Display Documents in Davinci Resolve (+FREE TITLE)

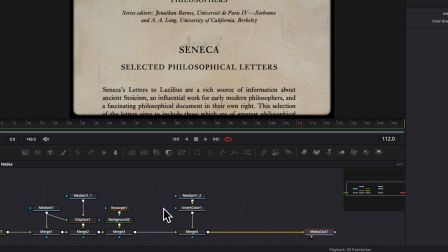So here, I'm just going to make a bit more space. And what we're going to do is detach for now the media, and we're going to bring four transform in our working area.
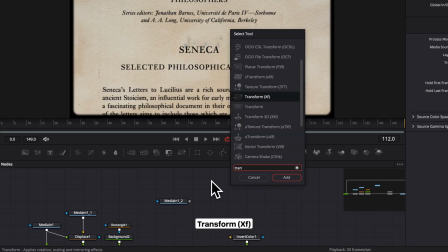So I'm going to search for a transform node and bring it in. And then we're just going to copy and paste it.
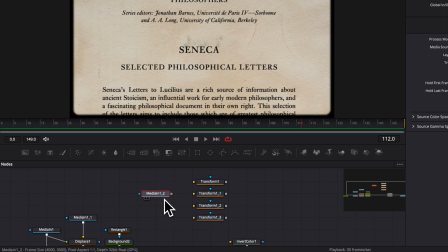3 times. Now I'm going to link the output of that texture to each of the transform. What those transform going to allow us to do is basically displace that overlay to make it feel like it's animated.
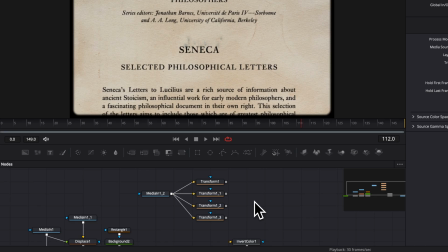To do that, we're going to use a switch node. So here I'm going to do shift space again, and I'm going to search for the switch node and bring that in. For the switch node, since we have 4 transform, we're going to need 4 input.
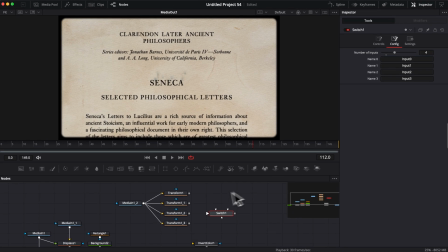So here I'm going to change that to 4, and then we're going to link basically each of those transform to the switch node.
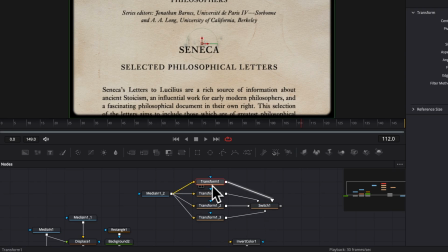Now that everything is connected, I'm going to create some displacement on each of the transform. So the first transform going to remain as it is, then the second transform I'm going to flip it horizontally,
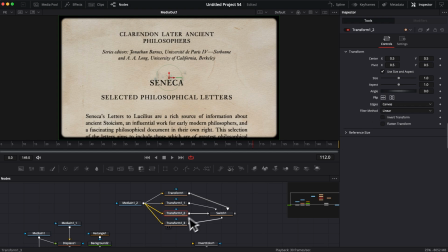the third transform horizontally and vertically, and lastly I'm going to do only horizontally. That way we basically have a different position for each of those transform.
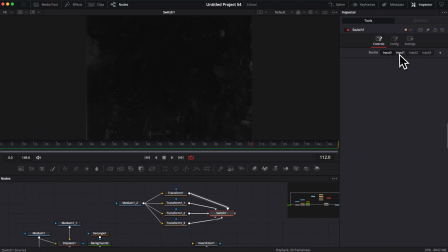So now if I go back to the switch and then here I bring it to the view, as you can see, when I'm switching the input, we're basically getting a different position.
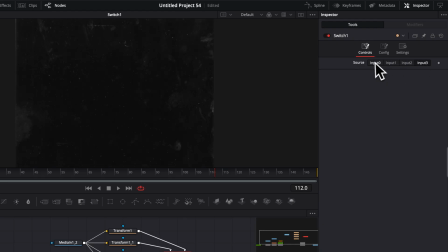And if we do that very fast, we basically have our animation. So we're not going to do that manually because that's not going to work. We could keyframe it and loop it, for example. But for something like this, I think it's better to use an expression, and it's a lot easier. No worries if you've never used expression before.
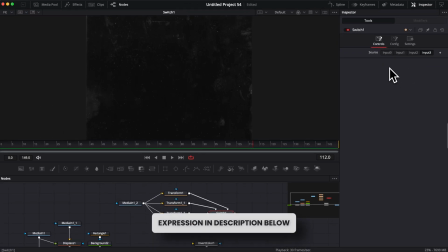It's pretty straightforward. You can just copy and paste the one that I've placed in the description below, or just rewrite exactly what I'm going to paste right now.
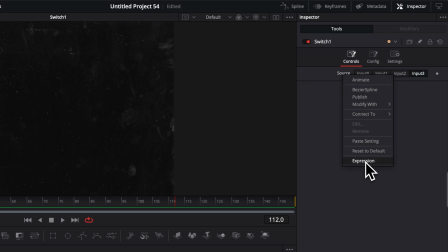So here I'm going to select source, and I'm going to select expression, and then here I'm going to paste my expression. It's a simple math floor time slash divided by the number of frame type of expression. It's not that complicated. It seems intimidating, but it's fairly simple.
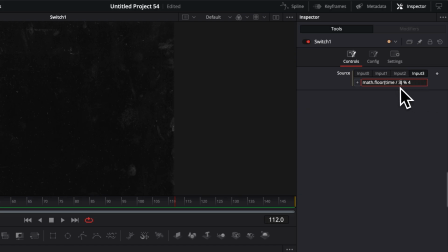The only thing that you need to know is basically here with that number, you control the speed of that animation. So here, that means that every 3 frame is going to switch the button, therefore the texture. So if you want it to be faster or slower, you can just change that. So here, for example, if I select 2, that means that it's going to change every 2 frame.
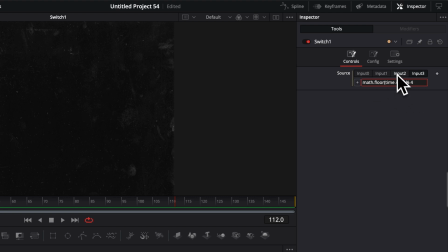And if I'm selecting 10, that means that it's going to change every 10 frame. So right now, I think something that could be a good starting point would be 3, because we want that type of stuff to be animated fairly fast.
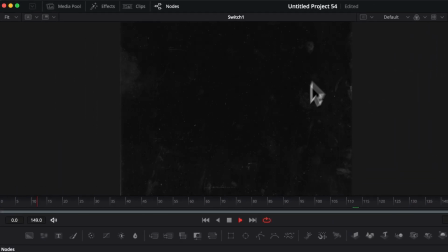And as you can see, as I'm playing it, we have our animation happening. Now, if you feel like sometimes some patterns are, you know, getting a bit repetitive by just having the horizontal flip,
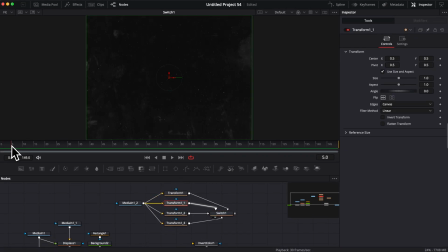well, you can go a bit more granularly by adjusting here the actual size, the position, to just place it wherever you want and have something that match a bit more your desired outcome.
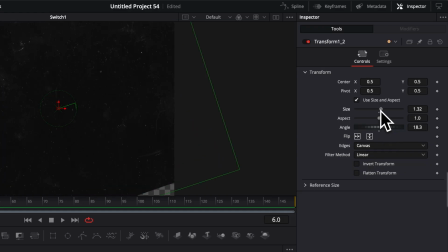So here, for example, I could just adjust the angle and then increase the size.
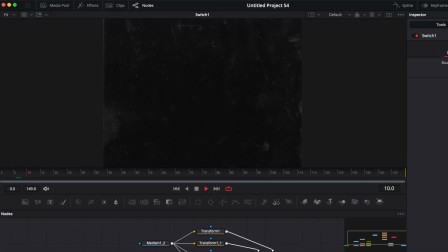And you basically can just do that for each of the transform. And now when you're playing it, they will have even more random positioning, for example.
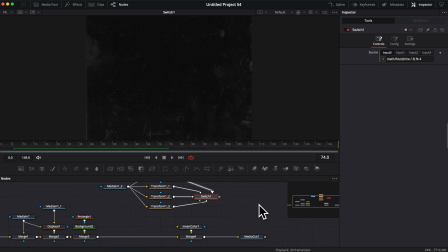Now that we've created our dust overlay, which basically took half of the time of this tutorial, you can just connect it to the invert color. And now you will have basically your overlay being animated.
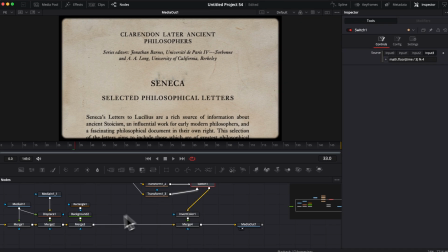So using fill damage is definitely a lot easier if you have the paid version.
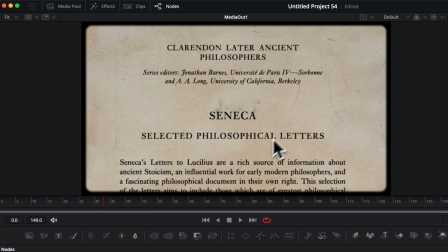The cool thing with this is that you can really feed any texture you want, and you can give it really the look that you want.
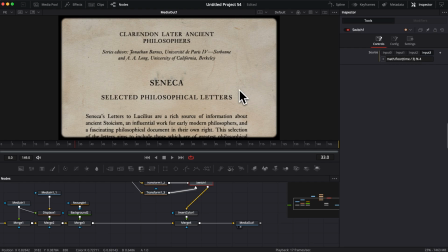So for example, on the text overlay, it was not like those print right here, those fingerprints.
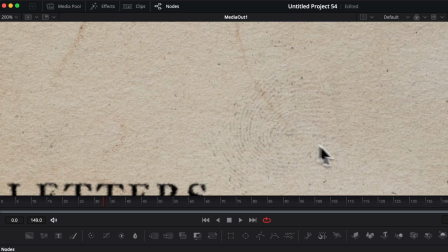And that can be, for example, something that make the whole thing feel a bit more authentic and a bit more interesting. So this technique is really valuable for those kind of cases, because now, as you can see, when we're zooming in,
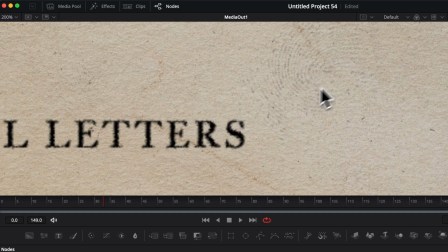it looks very realistic and very interesting with that fingerprint with like kind of ink, and then the displacement of the letter and the texture of the paper. It makes the whole composition feel natural and coming to life.